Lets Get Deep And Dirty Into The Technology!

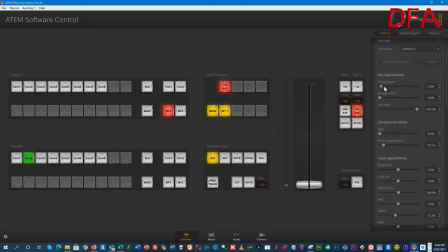1630s
So basically, there's a series of adjustments, so you can adjust the, what's called the foreground, which I make some minor adjustments on. I don't change the key edge because the lighting works really well.
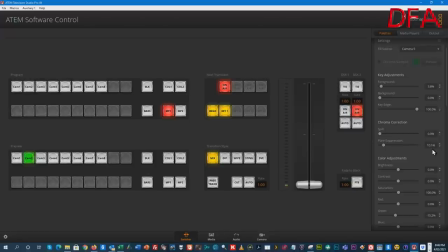1644s
But look at here, the flare suppression, right, actually works best at around 10, right? And down here, you can see I've taken the green down about 15%. Yep, yep. Right? And what's interesting is that if I actually drop those settings down, which I'll just now do so you can see the effect, you can see that my picture then starts to look a bit wonky,
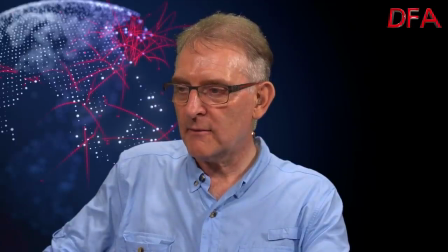1670s
right? So if I put the green back to normal, which is there. I can see the green going around. So basically I go green, right? Yes, yes, you do. And if I take the flair suppression down and things like that,
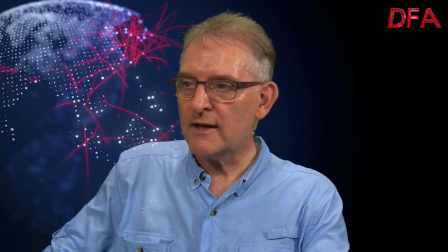1688s
I can end up with essentially semi-transparent.
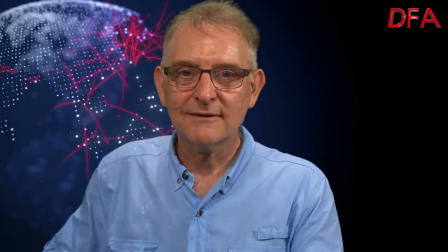1693s
Can you see? I'm now semi-transparent. Right?
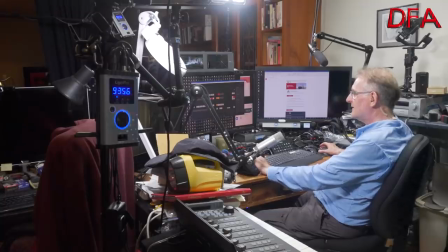1697s
Now it just shows you that you need to be able to set it right.
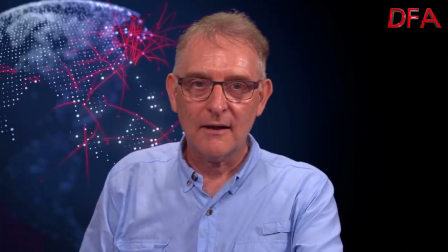1703s
Of course. Right, so it's now back where it was. So that's the that's my sort of current look right which takes the green out.
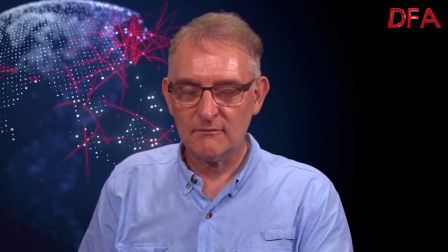1711s
Sure. Hopefully makes me look relatively natural. You do it, you do it.
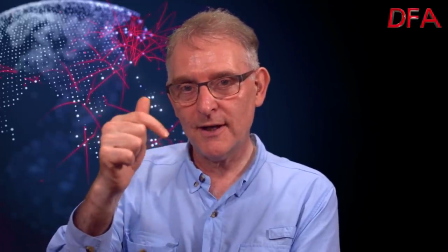1716s
And the other thing to say is that I've also messed with the color settings, the white balance on the camera.
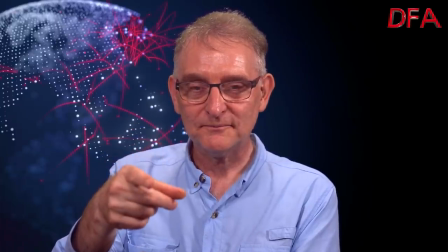1724s
Yep, yep.
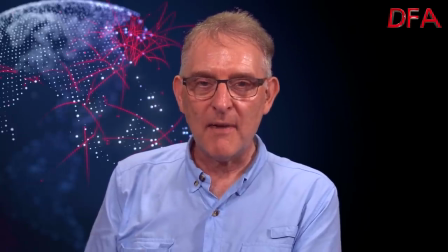1724s
So didn't just do an auto white balance because it made me look a little pale so I've actually swung the white balance a little bit
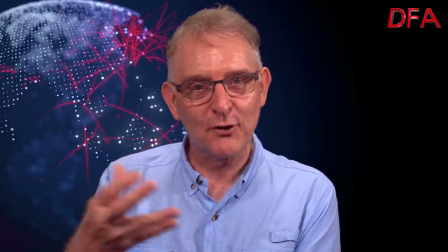1733s
to just make me a little bit more sort of hopefully you know healthy looking well then I guess that you you know the Kelvin color temperature we talked
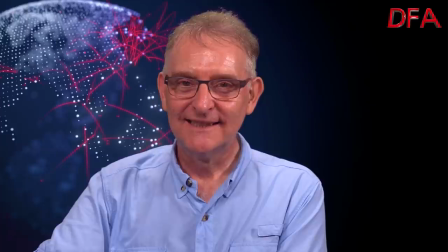1742s
about I'm guessing that you went a bit higher maybe about 6,000 degrees Kelvin correct okay that was a bit of a guess but I'm 56 is what you said to if you go up to 6,000 or maybe a bit higher it'll warm up the facial tone to make it look perfect.
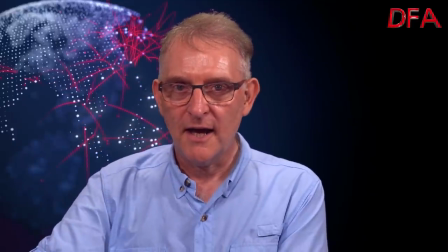1758s
Correct and I found that from you know for my complexion and my sort of colored hair and things right that work the other thing I just want to mention is the hair light right
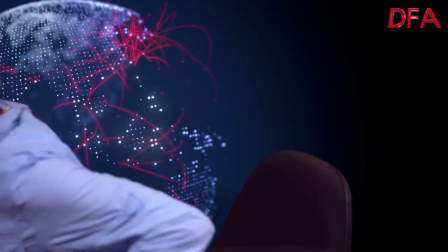1766s
because I think it's actually quite important if you take the hair light off yeah yeah it makes the whole
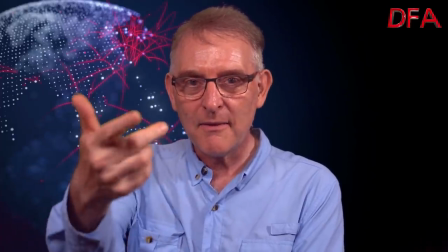1775s
thing are just a lot flatter right still works alright, and the camera adjusts automatically to the different light levels and things,
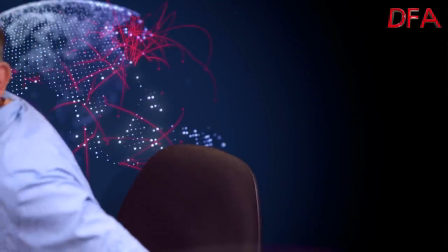1783s
but the hair light, I think, is actually quite important, but you don't want it too strong,
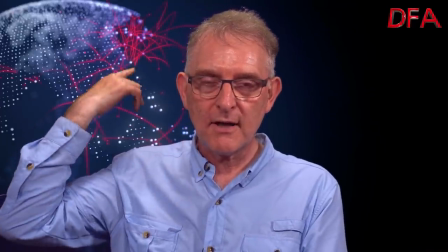1789s
but you want it strong-ish, and that also lights independently the green screen behind of it.